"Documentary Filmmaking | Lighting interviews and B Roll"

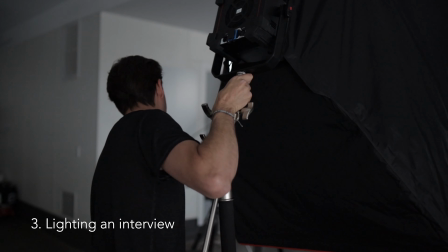[4:09]
So what I had for the lighting was I used the Felix Matrix and the Felix P360,
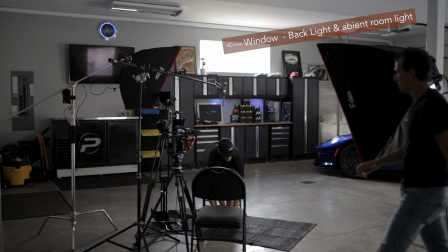[4:17]
and I had in the background the window light, and I had the garage door, which you couldn't see in the frame,
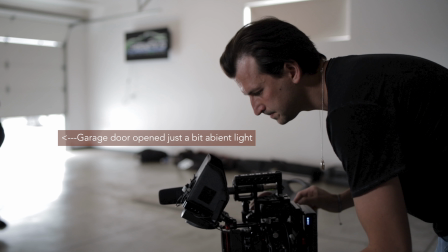[4:24]
to the far right, just cracked open a bit to give us a little more ambient light because it was a little too dark with it closed.
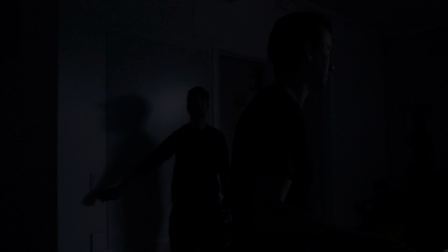[4:30]
So the way I go about lighting these scenes is I always have all the lights off and I just see what natural light I'm dealing with.
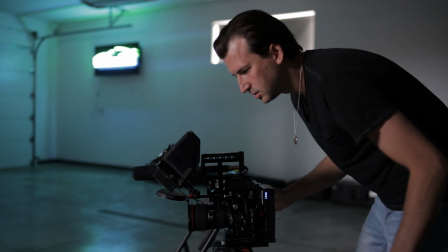[4:37]
And I knew I wanted to use that background window.
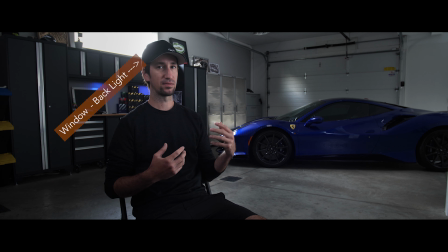[4:39]
We were gonna use the window as a backlight for Luke and also shining into the shop, onto the Ferrari. And we positioned the Ferrari just right so we could kind of see the nose of the car and a little bit more of it as well.
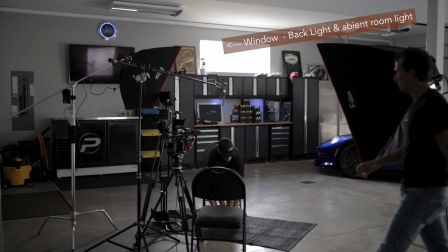[4:54]
I wanted to see almost the full vehicle with Luke in the shot. I was really happy with how that one window lit up the room, and then once I cracked open the garage door, it let in just a little more light, which almost lit the interview by itself.
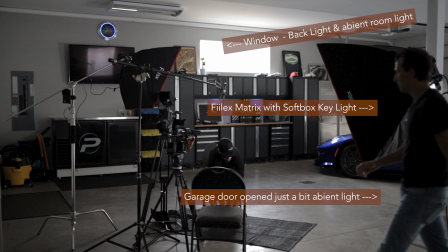[5:10]
I just needed a little more punch on the face, and that's where the Matrix came in with a huge softbox, which I love because it acts like a big light source and give a little glisten in the eyes. And then I brought in the Felix P360 Pro to fill in the dark side of his face just a bit.
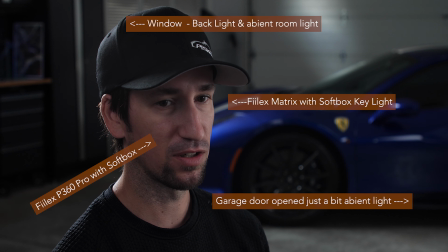[5:25]
I think I put it to like 3%.
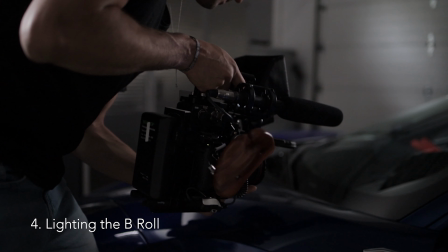[5:29]
So let's talk about how I lit the B-roll footage. So with the B-roll footage, I ended up
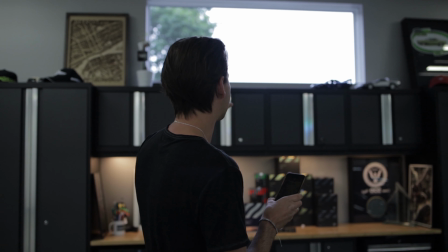[5:35]
continuing to use that back window light to light the car, and I turned off the Matrix light.
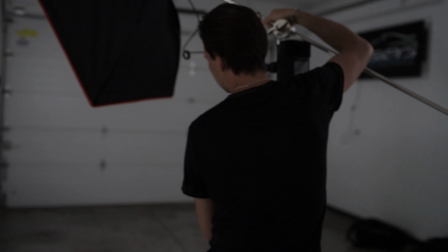[5:42]
I brought in the P360 with a softbox,
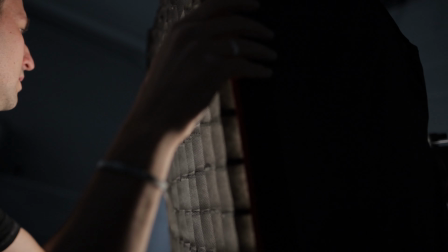[5:45]
and I rolled that in behind the car because we were gonna film Luke working inside the car and working outside of the car.
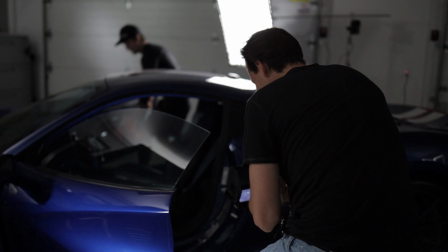[5:51]
The other thing I did was took off one of the Aperture MC lights and I threw it inside of the Ferrari's front seat and put the blue light there.
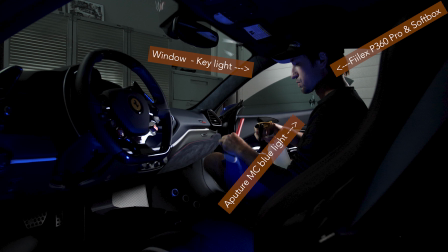[5:57]
So we had natural light hitting Luke's face. We had the Aperture MC with blue light, the same color as the car, lighting the dark side of Luke's face, sticking with this blue theme that we were doing, which I really loved how it turned out because we took the color of the outside of the car and brought it into the inside
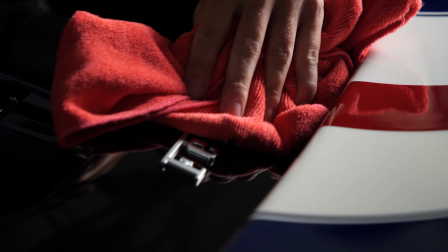[6:13]
of the car. The other thing when I was filming this was I didn't use any sliders, any gimbals.
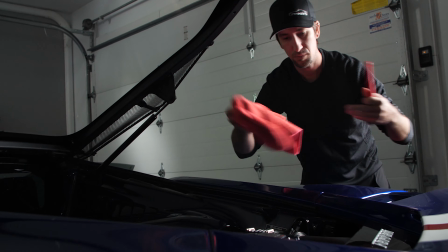[6:19]
This is all handheld, no slow motion. I want everything to feel real and in the moment, handheld, and I think it really turned out nicely. Oh, sorry, I forgot to mention, for the inside of the car,
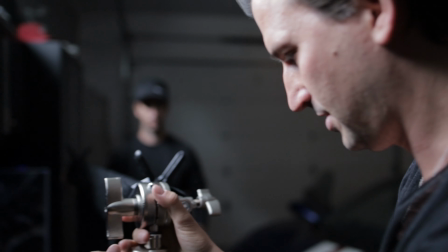[6:29]
we actually did throw up a big black blanket on a C-stand to block out some of the key light from that window that was over the cabinets.
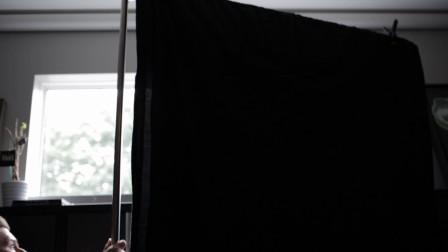[6:37]
There was a little too much light spilling onto the car and it was just washing everything out.
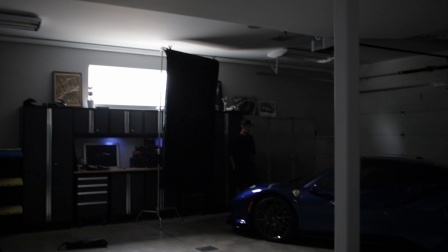[6:41]
So we threw up this big black negative fill, and it really turned out well. It really works well. I find having a nice big black bed sheets around with a nice tall C-stand can really do a lot of great things on set if you carry those around.
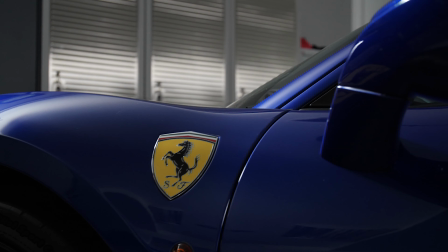[6:56]
And I like carrying them around too because you can fold them up, opposed to flags where they have these metal frames and it's hard to fold them up and store them. The blankets you can just throw into a bag and toss onto the C-stand with some clips, and they cover more area too.
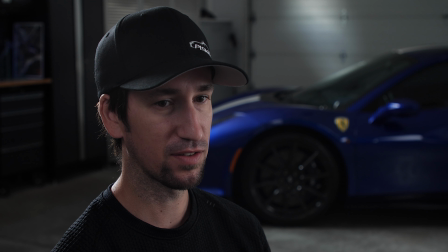[7:08]
So I hope you guys have learned something from me talking about how I lit the interviews and the B-roll. I hope you guys can take that information and apply it to your own videos. Please leave a comment. I'd love to know what you guys think, and hit that like button. It really helps me out. Subscribe if you want to see more videos like this, and we'll see you guys next week in the next video.
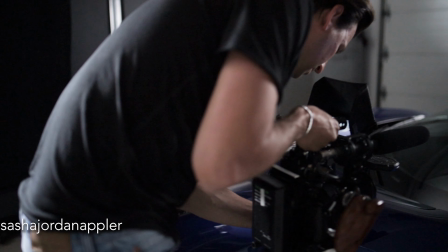[7:28]
Peace.
Whew. Yeah, right there. Right up there.